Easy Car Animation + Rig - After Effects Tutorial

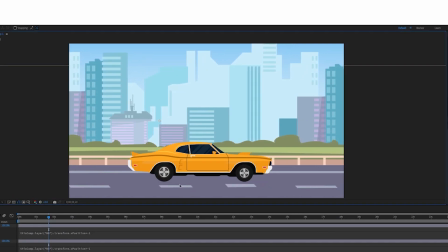0s
Hey, how's it going, guys? In this tutorial, I'm going to show you how to create this rig where you just move the background and the wheels of the car just animate.
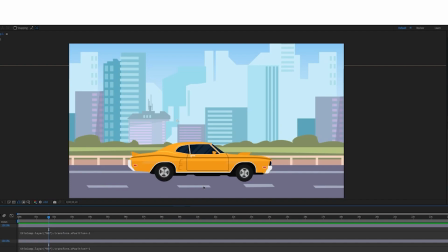7s
I'm also going to share with you some of the other workflow tips that I do when creating this sort of an animation.
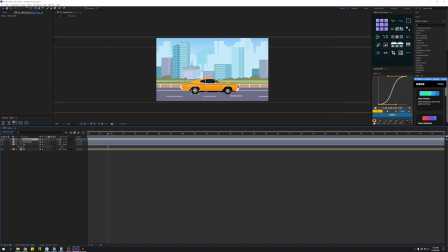12s
So inside After Effects, as you can see, I've already separated the wheels from the car body and already created this looping background. So if you're a complete beginner and don't know how to do this inside Adobe Illustrator,
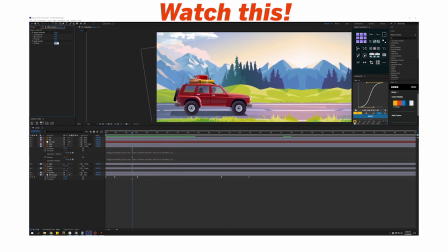24s
I'd highly suggest you click the link on the top right and go watch this video where I take you through the entire process step by step on how to find the illustration,
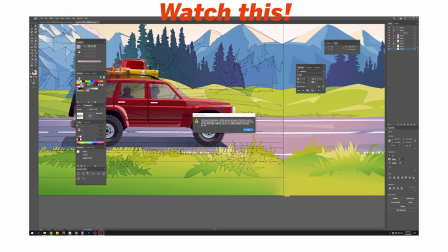33s
how to properly layer them in Adobe Illustrator, and how to bring them into After Effects for animation.
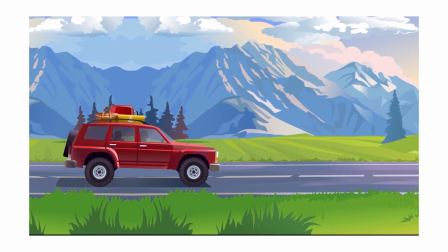38s
So if you already know how to do that, let's get back to the video. So first of all, make sure the anchor points of the wheels are in the center.
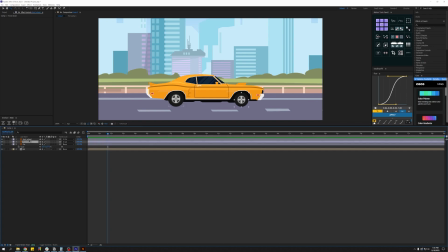49s
Now select both the wheels and hit R on the keyboard for rotation. Let's also open up the position property of the background and make sure the dimensions are separate.
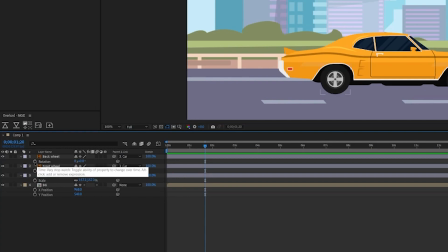58s
If not, right click and select separate dimensions. Let's now press Alt or Option and click on the stopwatch for rotation on the wheels.
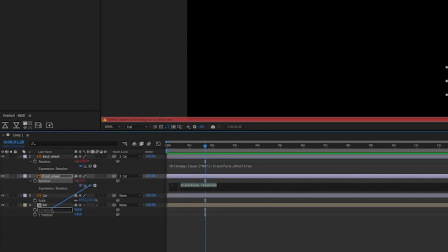66s
And use the pick whip to link it to the X position of the background. Now if you move the background, you'll get something like this.
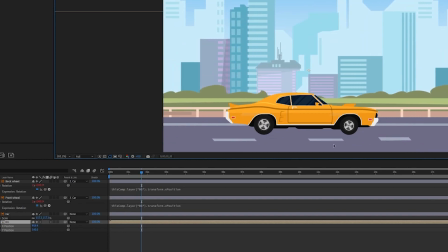75s
But now, as you can see, the wheels are rotating in the opposite direction. So to fix that, we need to alter the expression a little bit.
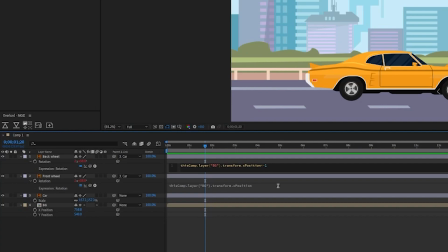84s
Let's multiply the expression with -1, which will result in the exact opposite.
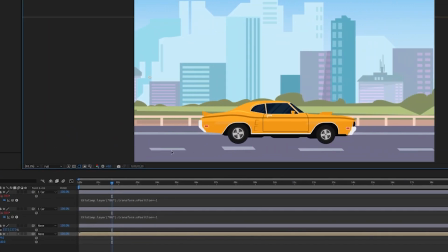91s
And now we have what we want. To make this more lively, let's add some kind of vibration to the body of the car.
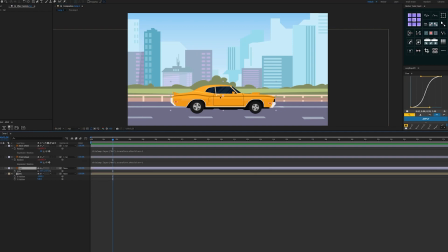99s
Let's go into the rotation property of the isolated body of the car and move the axis point to the bottom middle.
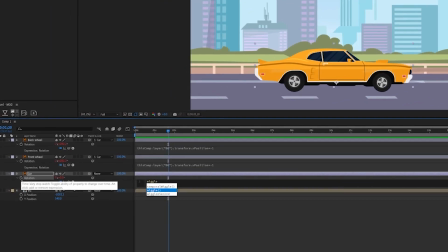107s
Let's add a wiggle expression to the rotation, which needs us to define the frequency and amplitude.
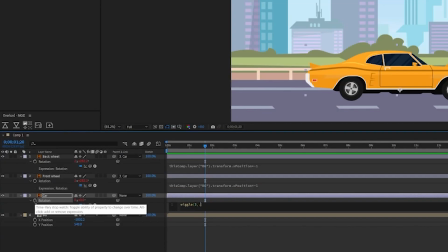113s
So for frequency, let's do 3 rotation and let's add 0.5 seconds as amplitude.
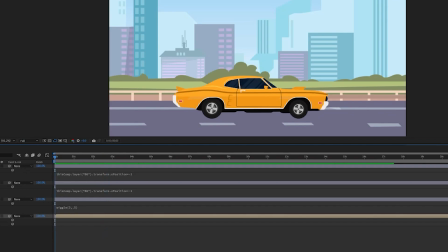119s
So now we have this sort of an engine vibration that's going on. And let's add keyframes to the position of the background.
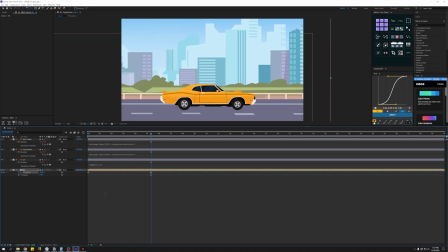So here's the animation, and as you can see, the car is stopping pretty abruptly here,
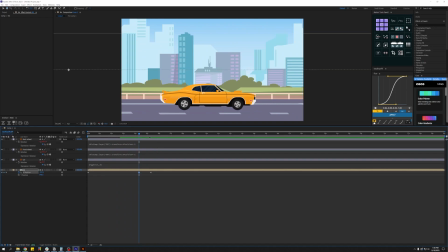142s
so let's add a keyframe right about here and go into the graph editor. Let's make it pretty linear till here and smooth it out towards the end.
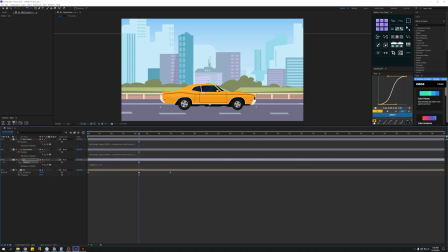158s
Now based on how well you adjust these graphs, this will have a resulting effect on the rotation of the wheels, which was actually the main point of this video. So now let's add some kind of additional animation to the body of the car.
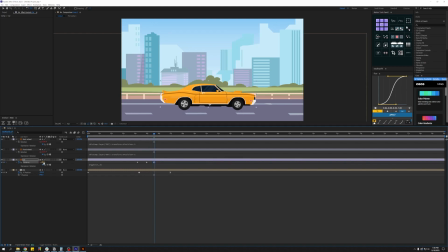174s
Let's just slightly rotate it to the front and bring it back to the original rotation. Ease these keyframes and then add an elastic expression, which will result in a much better animation because it will swing in both directions and smoothly bring it to a stop.
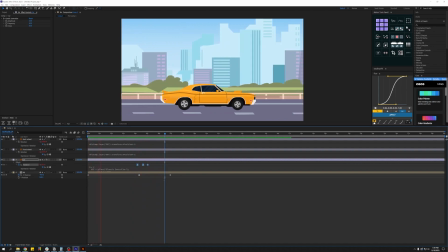193s
Now, if you don't have Motion Tools extension, I'd highly suggest you go get it. It's totally free on their website.
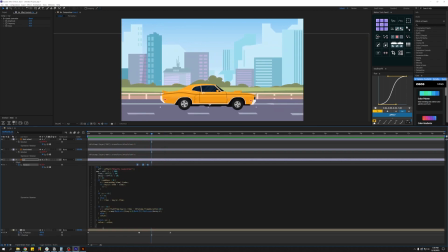199s
I'll leave a link in the description below. I lost the wiggle expression when I applied the elastic effect, so let's add that back in.
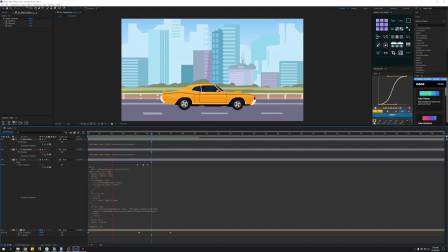Now, if you want the vibration of the car to stop, like you're switching off the engine or something like that, let's actually create a slider control for this.
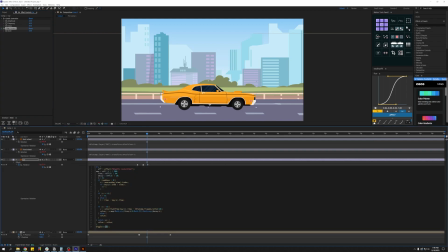223s
And let's select the second part of the wiggle expression, which was the amplitude, and pick whip this to the slider control.
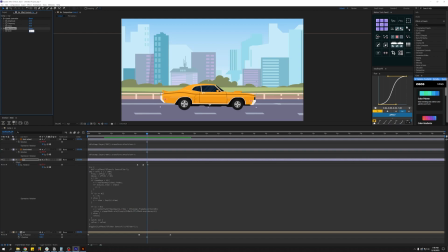232s
Now we have a value to work with. Let's set keyframe and make this go from 0.5 to 0 towards the end.